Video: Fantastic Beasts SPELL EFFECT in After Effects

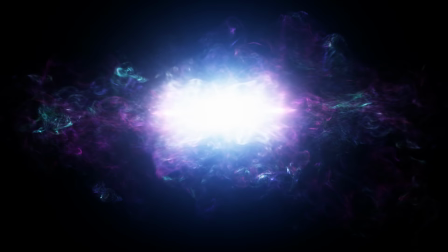(8:52)
For this, we used both magic impact and energy impact, again, from our extinction pack.
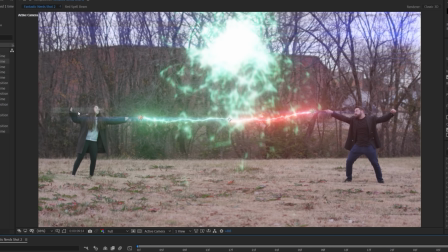(8:57)
Then we will adjust the scale and position on the effects until they are in the center of both spell beams.
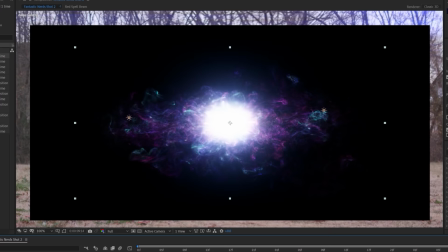(9:02)
And for this, we didn't need to track anything because we're locked down and the impacts do remain in one place.
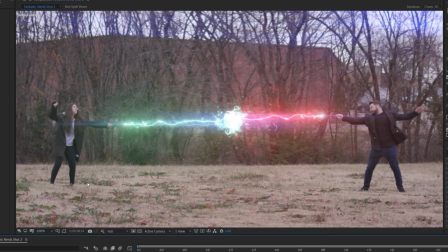(9:07)
Then we're gonna tweak the color and brightness of the energy impact to match with the other effects more. Then we use shockwave muzzle front and vortex muzzle front from the muzzle flashes in the extinction pack to act as a quick shockwave from the spell.
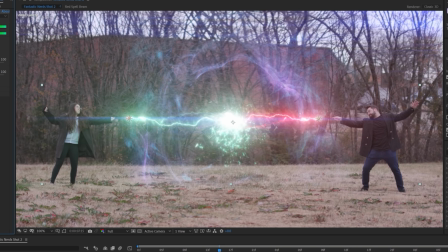(9:19)
We placed them over the impact and altered the color and brightness again until everything worked together.
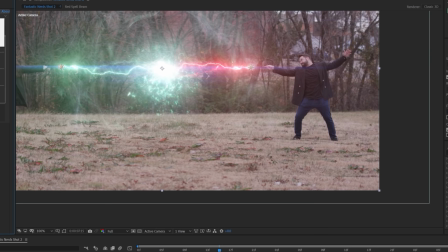(9:24)
Then to help everything blend well together, we created an adjustment layer above the footage and colored one green on the left,
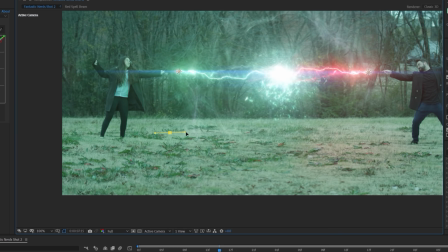(9:30)
one red on the right, and in the center we boosted the brightness. Then masked and feathered all of these sections to the ground to resemble light fall off from the spells.
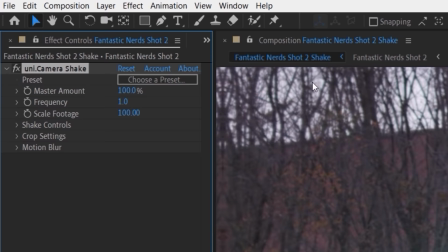(9:39)
And finally we added some camera shake to help increase the feel of the shockwave and impact, and we used the camera shake effect which comes as part of the Red Giant universe,
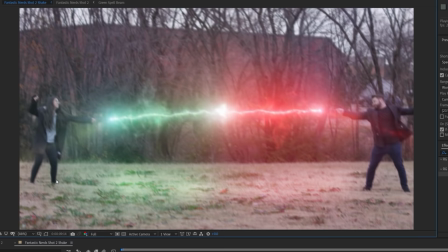(9:47)
but you can do the same thing with keyframes or the wiggle expression right inside of your software.
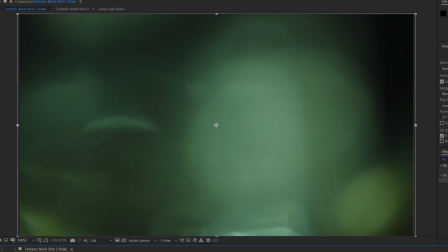(9:51)
The Camera Shake plugin just makes it easier and faster, but finally, and actually finally, we added our lens texture effect that we showed before, and we have our effect, which with some adjustments, you can see here that there's a lot of different looks that you can get with the same process.
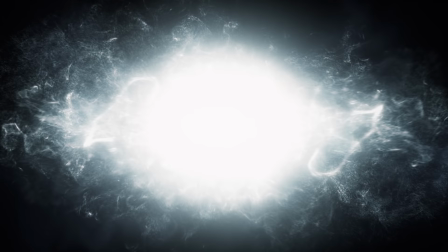(10:05)
Now for the title, we used Element 3D for the text and multiple layers of different effects from Extinction for magical energy,
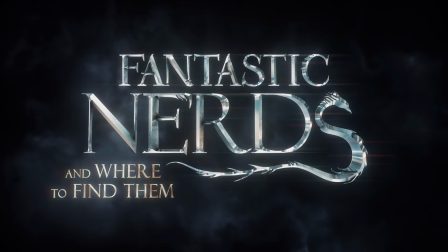(10:12)
which of course was inspired by Fantastic Beasts, The Crimes of Grindelwald. We may do a tutorial for the title in the future if you guys want, so let us know in the comments. But that's it for today, and as a heads up, there's gonna be no episode on January 3rd or January 7th. We're taking a little time off soon, so we're not gonna have episodes on those days, but it's just the 2 days, so, you know, success.
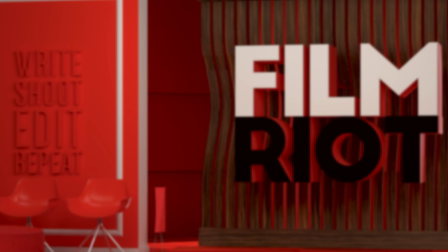(10:30)
But that's it. Off to do your taxes? Yeah. I'll see you guys next time when I get a pig's tail for eating his cake. What?